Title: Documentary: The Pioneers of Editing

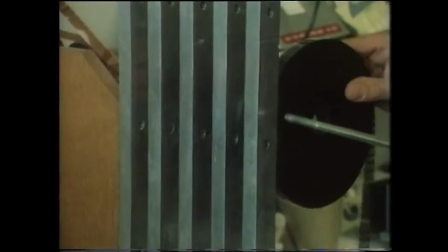[0:00]
The early stages of cinema were a lot more volatile. New forms of watching, recording, and shooting were being developed every day, and this continued on for many years.
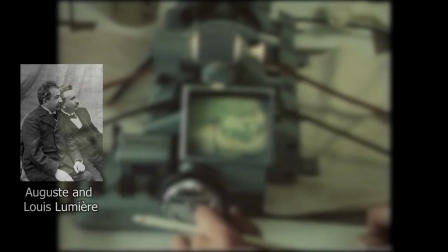[0:09]
There were many pioneers for cinema: the Lumiere brothers, Edwin S. Porter, George Méliès, and D.W.
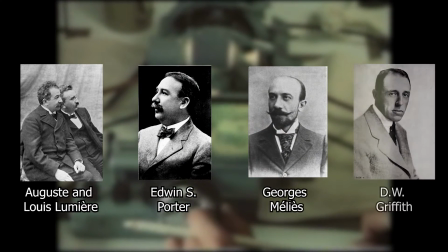[0:17]
Griffith.
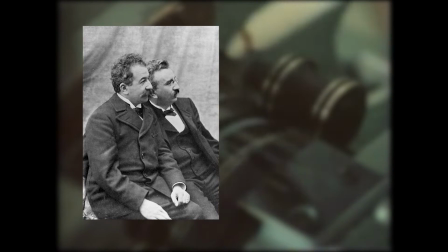[0:19]
The Lumiere brothers were two French manufacturers of photography equipment, making short films from the years of 1895 to 1905,
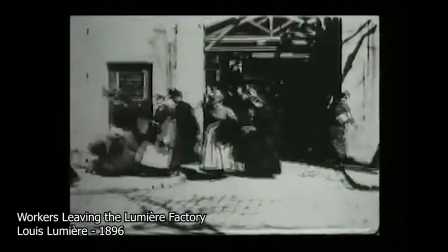[0:26]
and created the original film, Workers Leaving the Lumiere Factory. These types of films were known as actualities, being filmed on a stationary camera without any sort of cuts or edits.
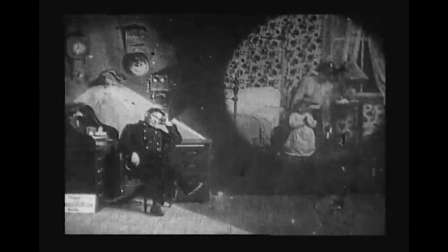[0:37]
Edwin S. Porter would then build on the Lumiere brothers style, creating Life of an American Fireman,
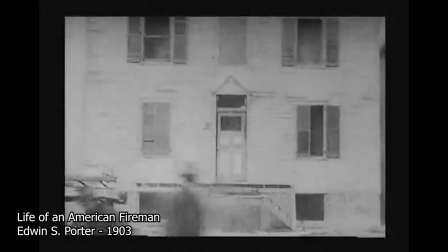[0:41]
taking heavy inspiration from George Méliès's fountain of physically cutting the film to cut between various shots to create seamless continuity within the film.
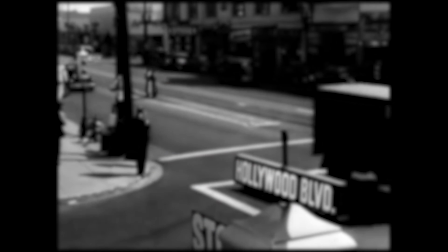[0:50]
D.W. Griffith was known as the father of narrative cinema, which would then go on to become the popular classical Hollywood style of editing that would be used within Hollywood for years to come.
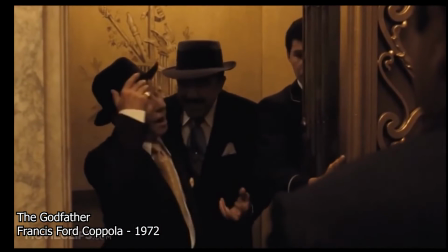[0:59]
He would create parallel editing, the technique of editing two simultaneous shots of different scenes together to create a sense of tension in the original scene.
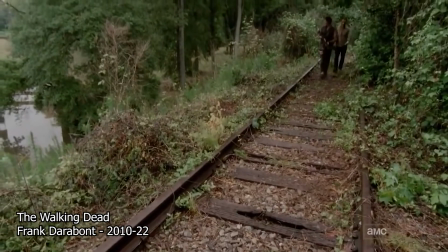[1:09]
Continuity editing is the use of editing shots/cuts together to create a seamless story throughout the scene.
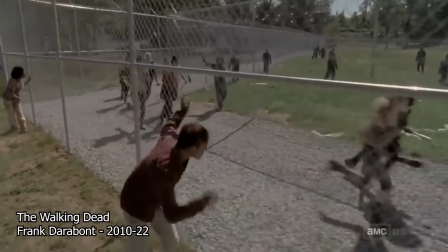[1:15]
It needs to be invisible to the viewer and create a seamless flow within the scene and not bring attention to itself.
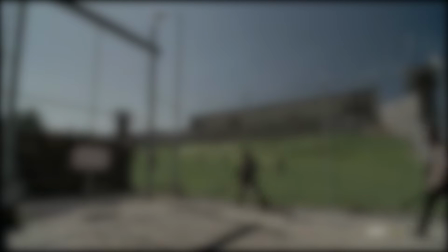[1:20]
Two of the most used techniques that are used to achieve continuity editing would have to be the 180-degree rule and the use of eyeline matching.
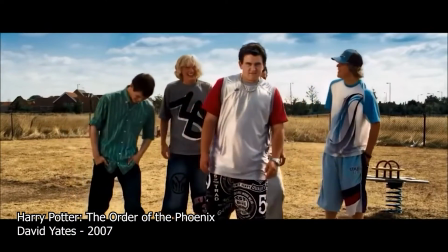[1:28]
Eyeline matching is used to create a seamless transition between characters talking to each other and creates the feel as if you are in the room.
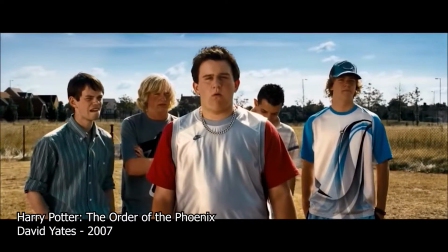[1:34]
The 180-degree rule is used to give proper space within the scene and to allow the viewer to keep track of where the characters are within a scene.
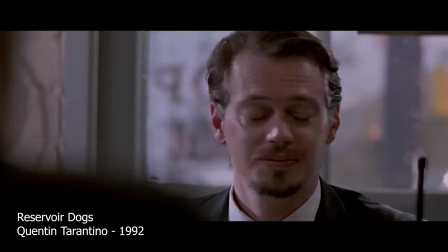[1:42]
In this scene, the director makes heavy use of both the 180-degree rule and eyeline matching in order to
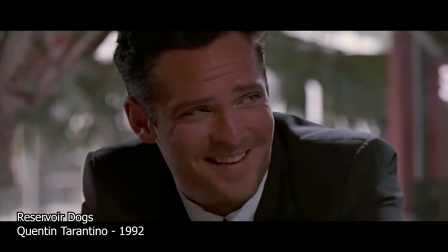[1:48]
create both good spatial awareness within the scene and to also create a seamless story as Steve Buscemi's character Mr. Pink tells his story.
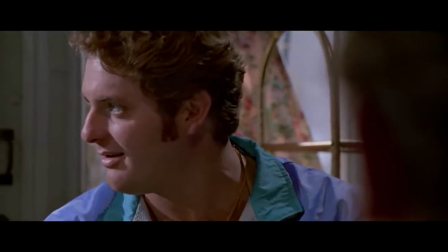[1:55] Let me just get this straight. You don't ever tip, huh? I don't tip because society says I have to.
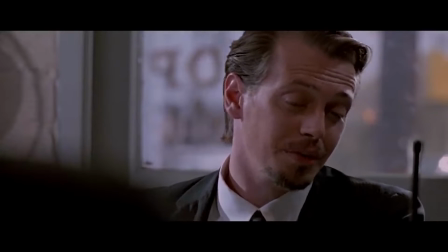[2:00] All right, I mean, I'll tip if somebody really deserves a tip. If they really put forth the effort, I'll give them something extra.
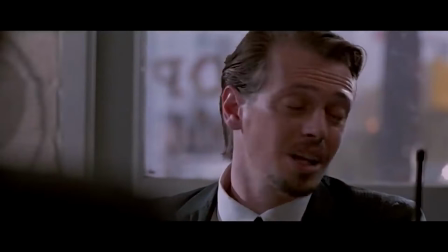[2:05] But I mean, this tipping automatically, it's for the birds.
The constant cutting between the over-the-shoulder shots, along with the heavy use of the 180-degree rule,
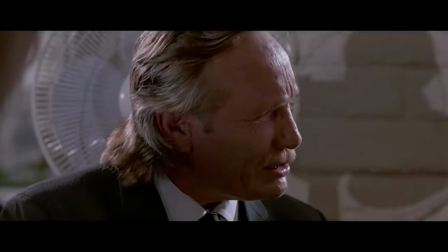[2:13]
is to center the scene properly around the table, creating the feeling like you'd be standing in the diner along with the characters.
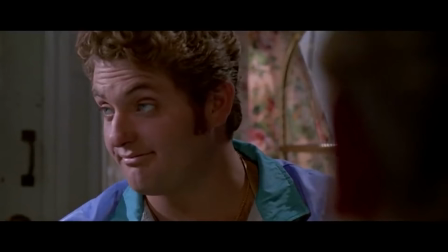[2:19]
It doesn't disorientate the viewer, as you can clearly tell where everyone is within the scene and can follow along the story as such.
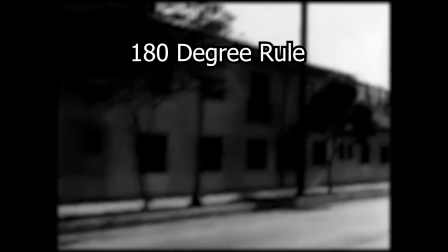[2:28]
The 180-degree rule is a rule within filmmaking that is used to help the audience keep track of where the characters are within a scene.
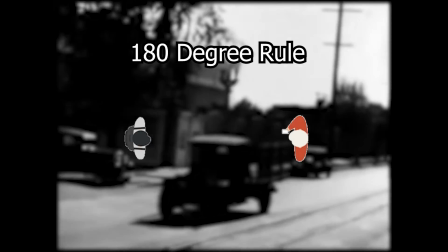[2:34]
When you have two people/groups of people facing each other within the same shot,
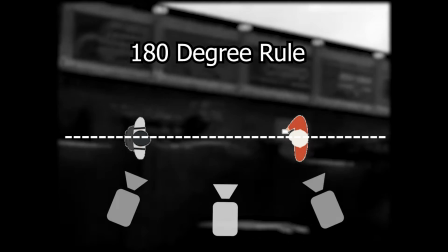[2:38]
you would establish an invisible 180-degree line between them that the camera does not cross within the scene.
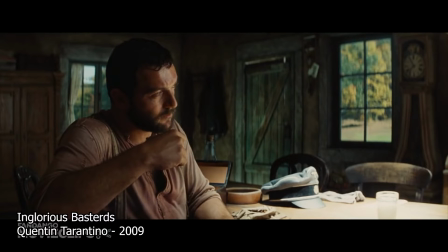[2:44]
They allow the director to build up the spatial awareness within the scene, without having to show an established shot of every scene,
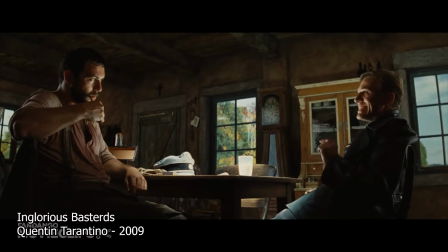[2:49]
especially the ones that are shot inside. The 180-degree rule is used within every genre of film, as it is one of the best ways to have continuity editing within a film. The technique itself was used as far back as cinema itself, as the director didn't want to disorientate the viewer as they are watching their films.
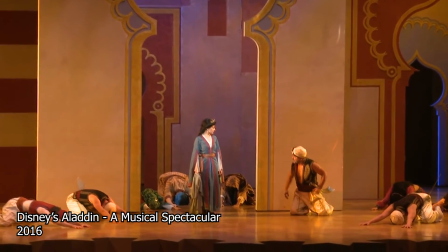[3:05]
Another reason it was standard was due to the directors in the 1930s shooting the scene from one straightforward angle,
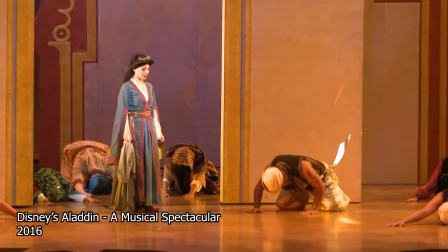[3:10]
just like directing a theatre play, and thus was, even if not meaning to, sticking to the 180-degree rule.
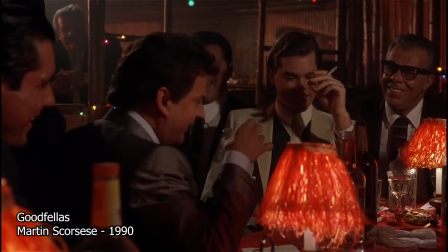[3:17]
Within the scene, we can see the cast all seated around the table as Tommy DeVito and Henry Hill have a conversation about how funny Tommy is.
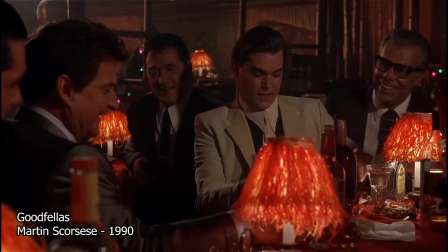[3:27] It's funny, you know. It's a good story. It's funny. You're a funny guy.
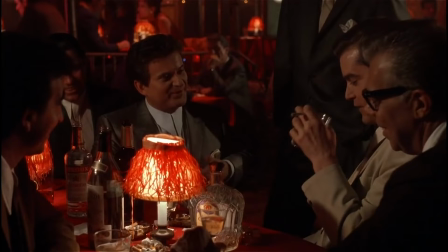[3:33]
Tommy seems to become more hostile out of nowhere and begins to confront Henry, repeating "funny how" to him as Henry becomes blatantly uneasy within the scene.
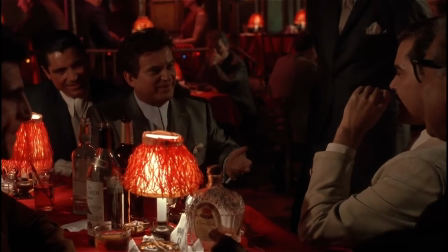[3:42] Funny how? I mean, what's funny about it? Yeah, Tommy, no, you got it all wrong.
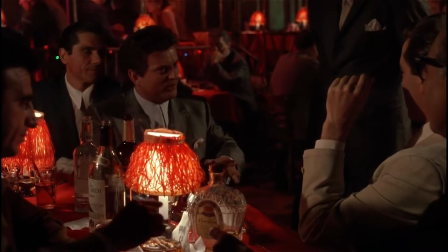[3:47] Oh, Anthony. He's a big boy. He knows what he said. What'd you say? You're right. Funny how?
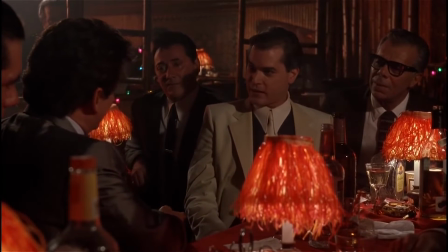[3:54] What? Just, you know, you're funny. You mean, So? well, let me understand this, because maybe it's me, I'm a little up, maybe.
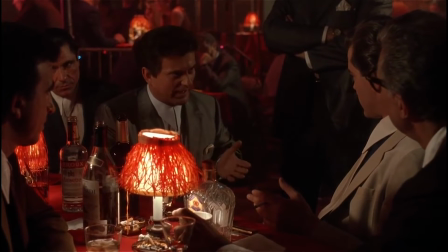[4:02] But I'm funny how? I mean, funny like I'm a clown, I amuse you. I make you laugh. I'm here to fucking amuse you. What do you mean funny?